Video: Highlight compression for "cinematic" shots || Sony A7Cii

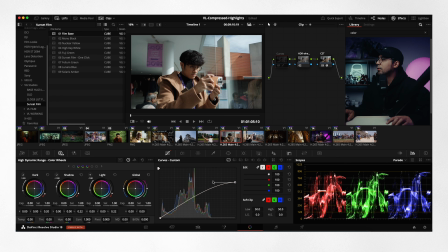[8:17]
Compress it a little bit more. Bring this back. Before, after, before, after, before, after. And then we'll lift up the shadows just a tiny bit.
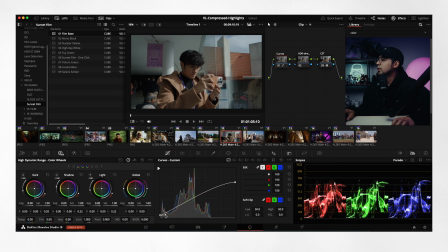[8:32]
Crush it just a tiny bit as well, so nothing is peaking. I find it's a little too dark, so we're just gonna lift the mids by pushing this anchor to the left.
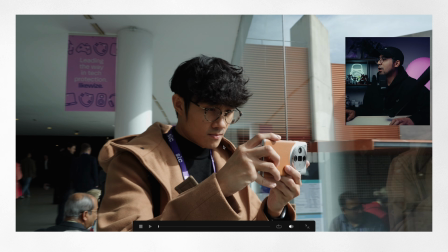[8:47]
You can see that the highlights outside on his face are getting smoother and it's more balanced.
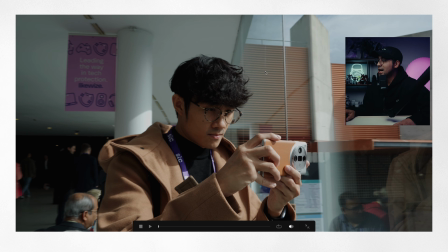[8:53]
And from here, actually, you can mask out the face and you can make it brighter.
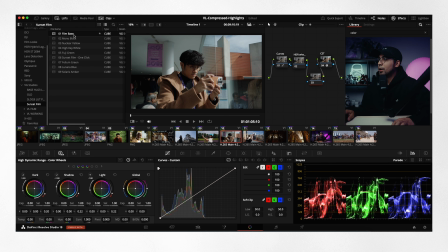[8:58]
And then again, if we want to put the LUT on there at 50%, 0.5, we're practically almost done this footage.
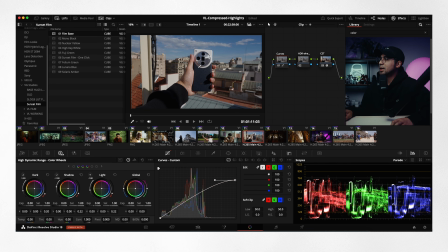[9:11]
I really want to make sure that this white is tamed. Yeah, that's good. And then we don't really need to bring up the shadows. We can bring it just a tiny bit, but that's it. And then this guy just needs to go up a little bit.
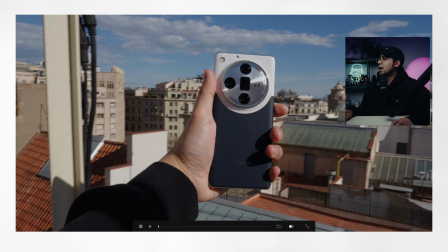[9:31]
Perfect. Now you can see that the sky, this part of the phone is balanced out. My skin tone looks right. And it's not like glaring hard light.
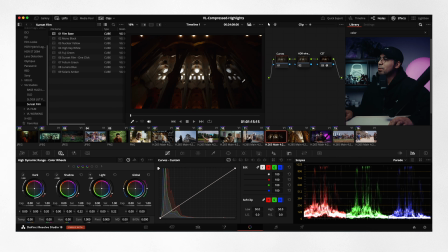[9:43]
Okay, perfect. This is another great example because this is like a high contrast scene where we can drag the highlights all the way to where we can kind of see the details. Now it's okay for it to be a little bit brighter because that's what we see.
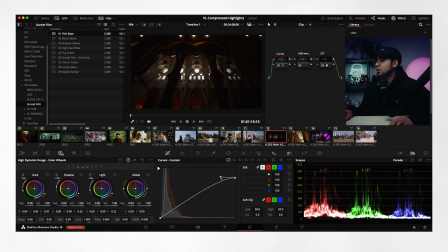[10:01]
But if we want to kind of balance out the image, this is what I would do. And then lift the shadows just a tiny bit and get that exposure in.
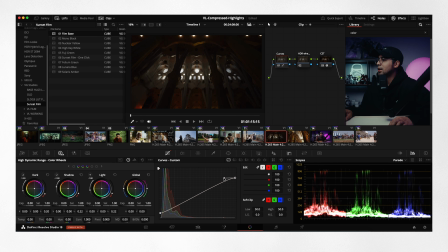[10:16]
So we can maximize, again, the dynamic range of this camera. Okay, I like that. But now we're just going to bring this down. That's good.
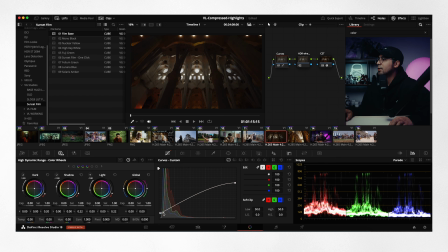[10:29]
And then maybe get some more of the shadow so we can up kind of like the ambient light to fill. So this is before and this is after. Before and after. And if we look at the scopes, that we're compressing it down to the middle.
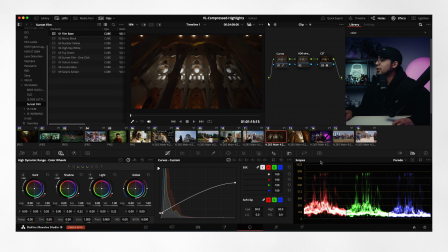[10:48]
And to me, it's just a lot smoother, a lot softer, and I really like how it turns out.
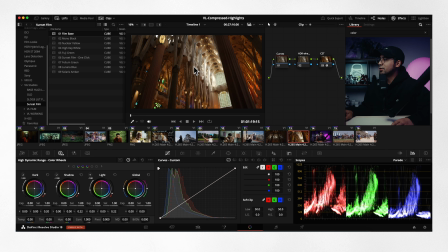[10:54]
Okay, so this one, again, we have a high contrast scene coming in. We're just gonna bring this down again. That's good. I don't really need to bring it down that much. Maybe I do. Yeah, we'll bring up the ambient exposure.
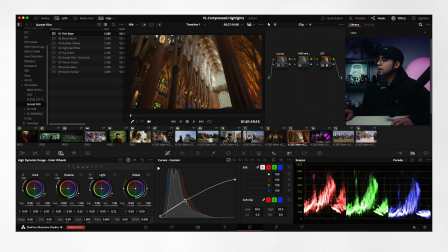[11:11]
Same thing here. And then I'm just gonna add a little bit more contrast to this one. And then bring this down. Perfect. That's way too much. Pull this to the left.
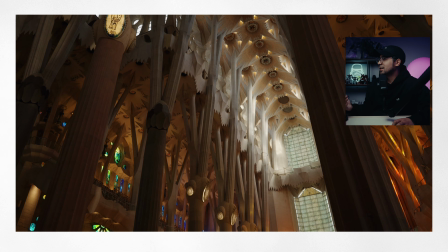[11:28]
And then if we start compressing it, we get a little bit more of the detail back and it's a lot softer. Now, again, use this to your advantage. If you want something striking, leave it as is.
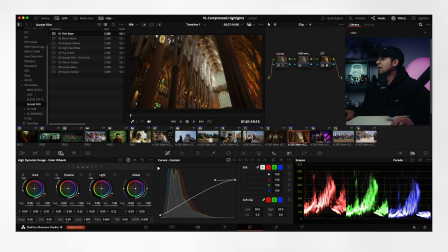[11:41]
If you want something softer, you can use this technique. All right, let's move on to a talking head shot.
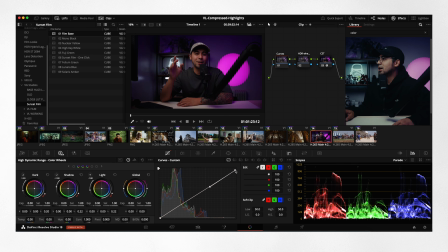[11:49]
This is like without any grades, just a CST. Again, I'm just gonna bring this down, up.
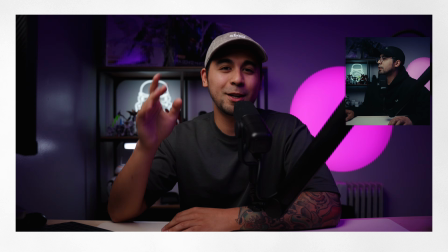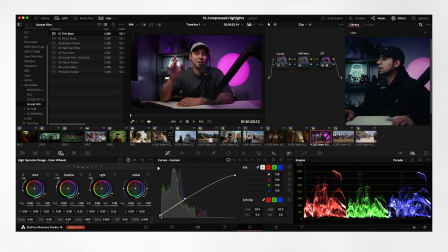[12:03]
That's good. And then I'm just gonna lift up the shadows just a tiny bit.
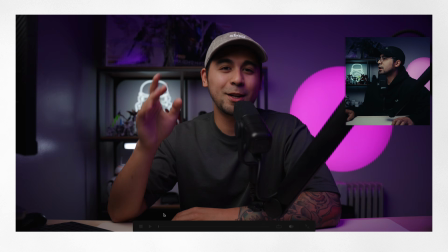[12:09]
That's perfect.
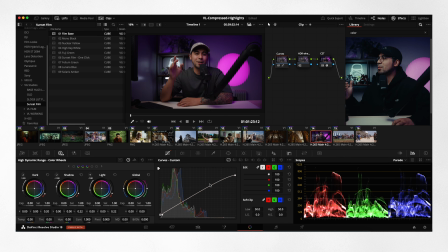[12:11]
And you see how the overall look is not contrasty anymore and that it kind of just balances out the image. This is what I would do.